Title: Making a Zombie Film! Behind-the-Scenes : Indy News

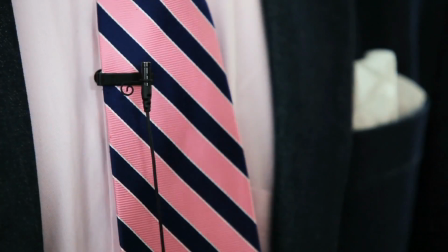Indy Mogul. This week on Indie News, a lavalier microphone for your iPhone, Legos save your lens caps,
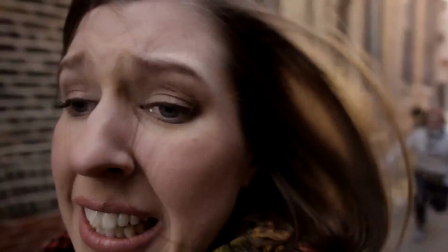an Oscar-nominated animated short, and I've completed my first zombie short film, so I'll take you behind the scenes. Hey Indie Mogulers, Griffin here. Last year I showed you some DIY techniques to turn an iPhone into an audio recorder.
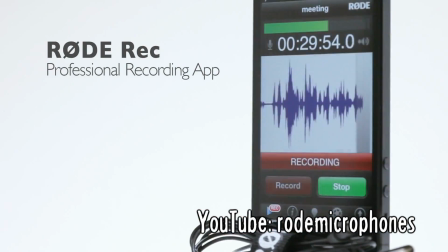And this week, Rode Microphones announced smartLav, a $60 wired microphone that records to the iPhone, great for slipping into a pocket. For that kind of portable recording, I use this small recorder and lavalier mic.
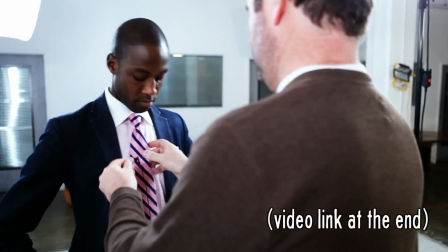But I've included the smartLav promotional video in today's playlist simply because I think it's a well-made product video.
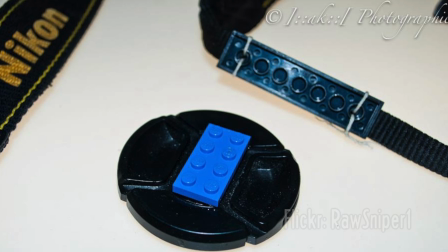I'm always misplacing lens caps, so I thought this was a cute DIY solution using Legos. Let me know in the comments if you have any lens cap tricks. It's 3 weeks until the Oscars, and there's a lot of buzz about this animated short by Disney called Paperman.
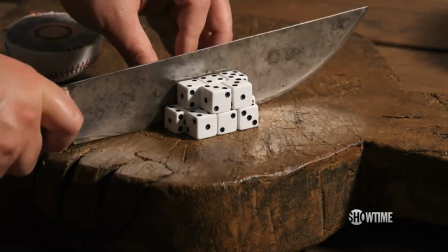It's one of 2 nominees that are available on YouTube. The other is Fresh Guacamole, which I shared last year, but it's also on today's playlist. I feel like I have a lot of props on today's show. Last week I talked about DIY camera sliders, and I tested out the Indy Slider Mini on the set of my short zombie film, which is now done, so you should click right here to take a look. And when you're finished, let's go behind the scenes on the production.
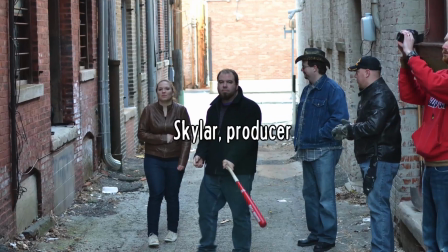Skylar, the mastermind behind this zombie card game, found this alley and local business to shoot in.
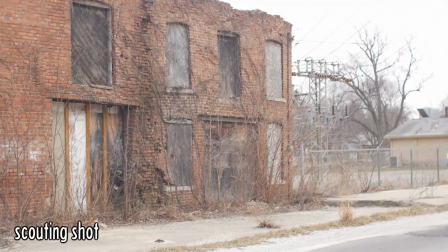To avoid filming on the busy street, I picked up the first 4 shots a mile away outside an abandoned building.
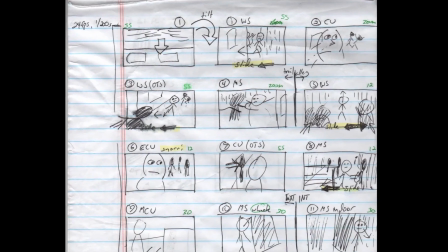Even my ugly storyboards are a helpful exercise.
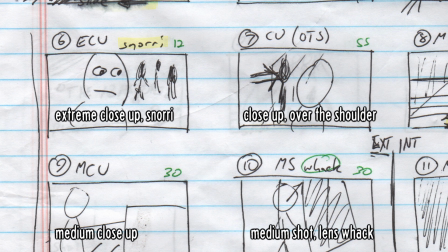They force me to plan how I'll capture each shot, like what lens I'll use.
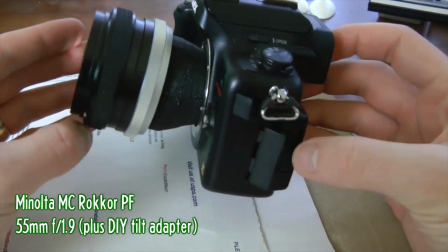My 55mm tilt lens captures an interestingly blurred perspective.
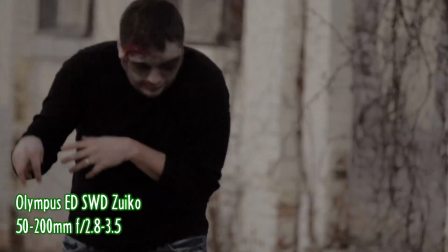Telephoto lenses, like this 200mm, crush distance, make the zombies look right behind her.
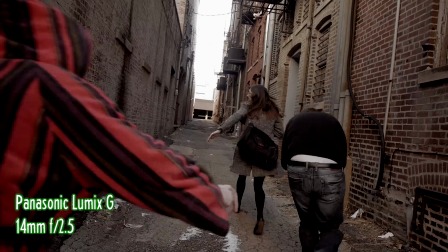Wide lenses do the opposite, so I used my 14mm to make the alley look longer.
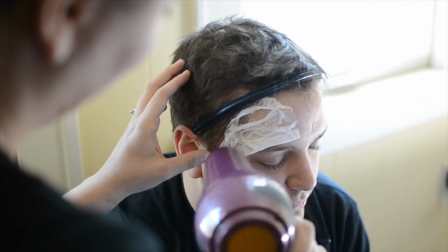At 1 o'clock, the zombie makeup started. Sarah used tissues and glue for torn, flaky skin.
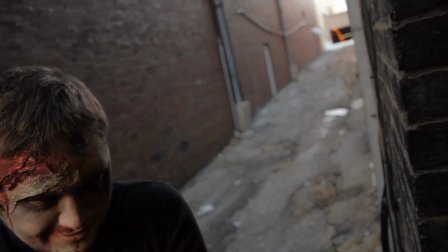We couldn't spend forever on makeup and perfect zombie costumes,
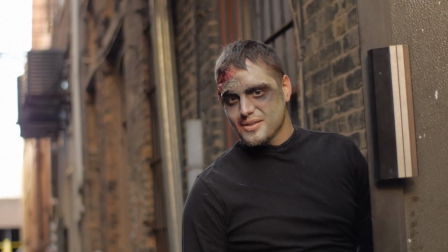so I avoided lingering close-ups, tried to obscure the zombies as much as possible.
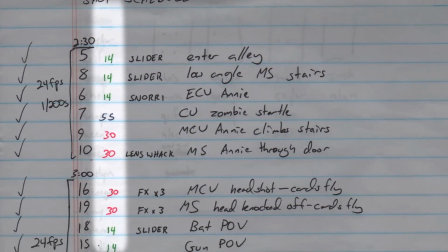I grouped my shot list by lens to accomplish several shots per setup.
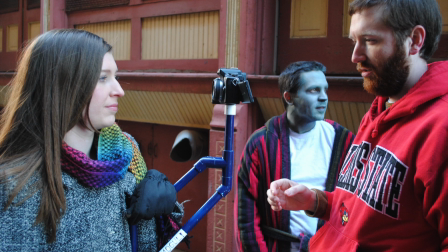By 3 o'clock we were out in the cold and mounted my $14 Snorri cam under Annie's jacket to get this shot.
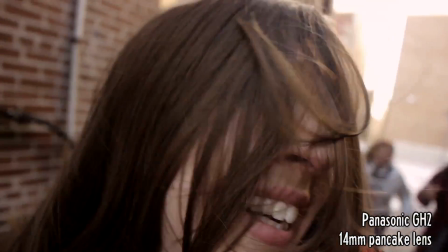Here I'm using my Panasonic GH2 because it's lighter than the GH3 and has a slightly wider field of view.
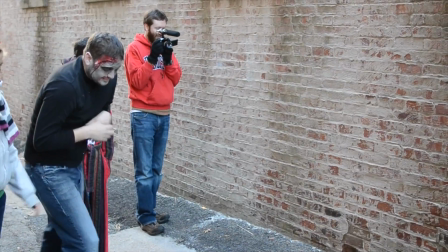To keep this shoot clean and quick, I decided no blood splattering,
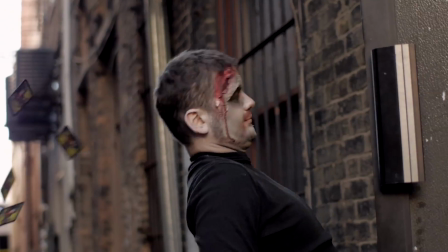so I replaced gore with cards to give it that card game twist.
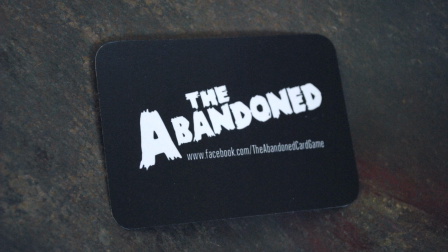The game is in development, so Skylar made fake cards, and I created a card launcher.
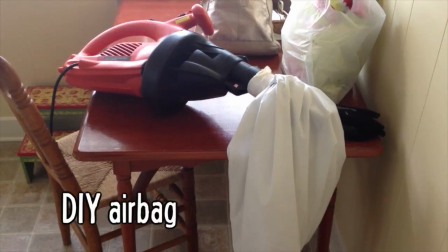You may recall I last used the leaf blower as a DIY airbag.
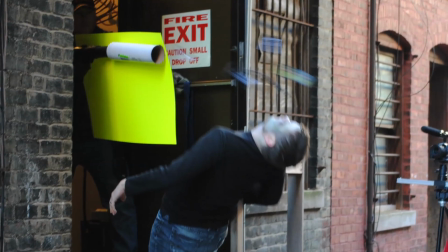The plan was to hide the launcher behind this poster board, which I could chroma key out,
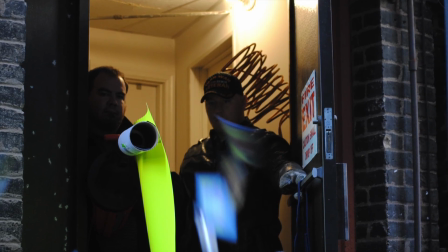so Andrew could recoil as cards fly from his imaginary exit wound.
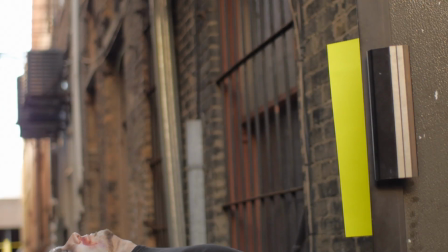But the cards were slow, we couldn't get the timing right. Instead, I found the best takes and spliced them together with a mat.
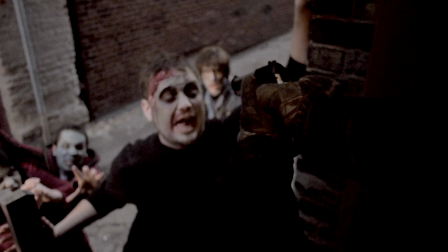Sure, a little gun smoke and gore would be more realistic, but a muzzle flash for the fake gun,
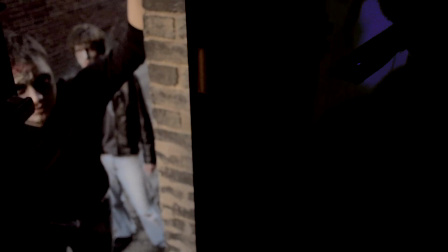sound effects, and some fast edits are pretty convincing.
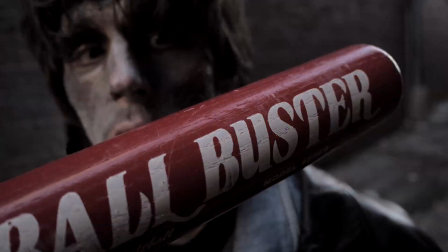To hit a zombie home run, I clamped our baseball bat to the slider.
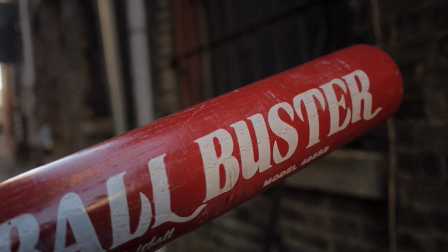The smooth rotation let me speed it up without looking shaky.
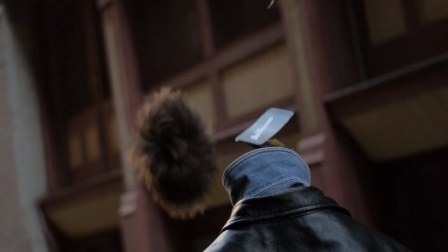Alec wore this wig that simulates a head surprisingly well, while Josh flipped cards up from below.
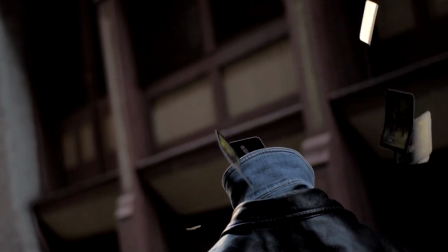Again, sound effects do a lot of the work.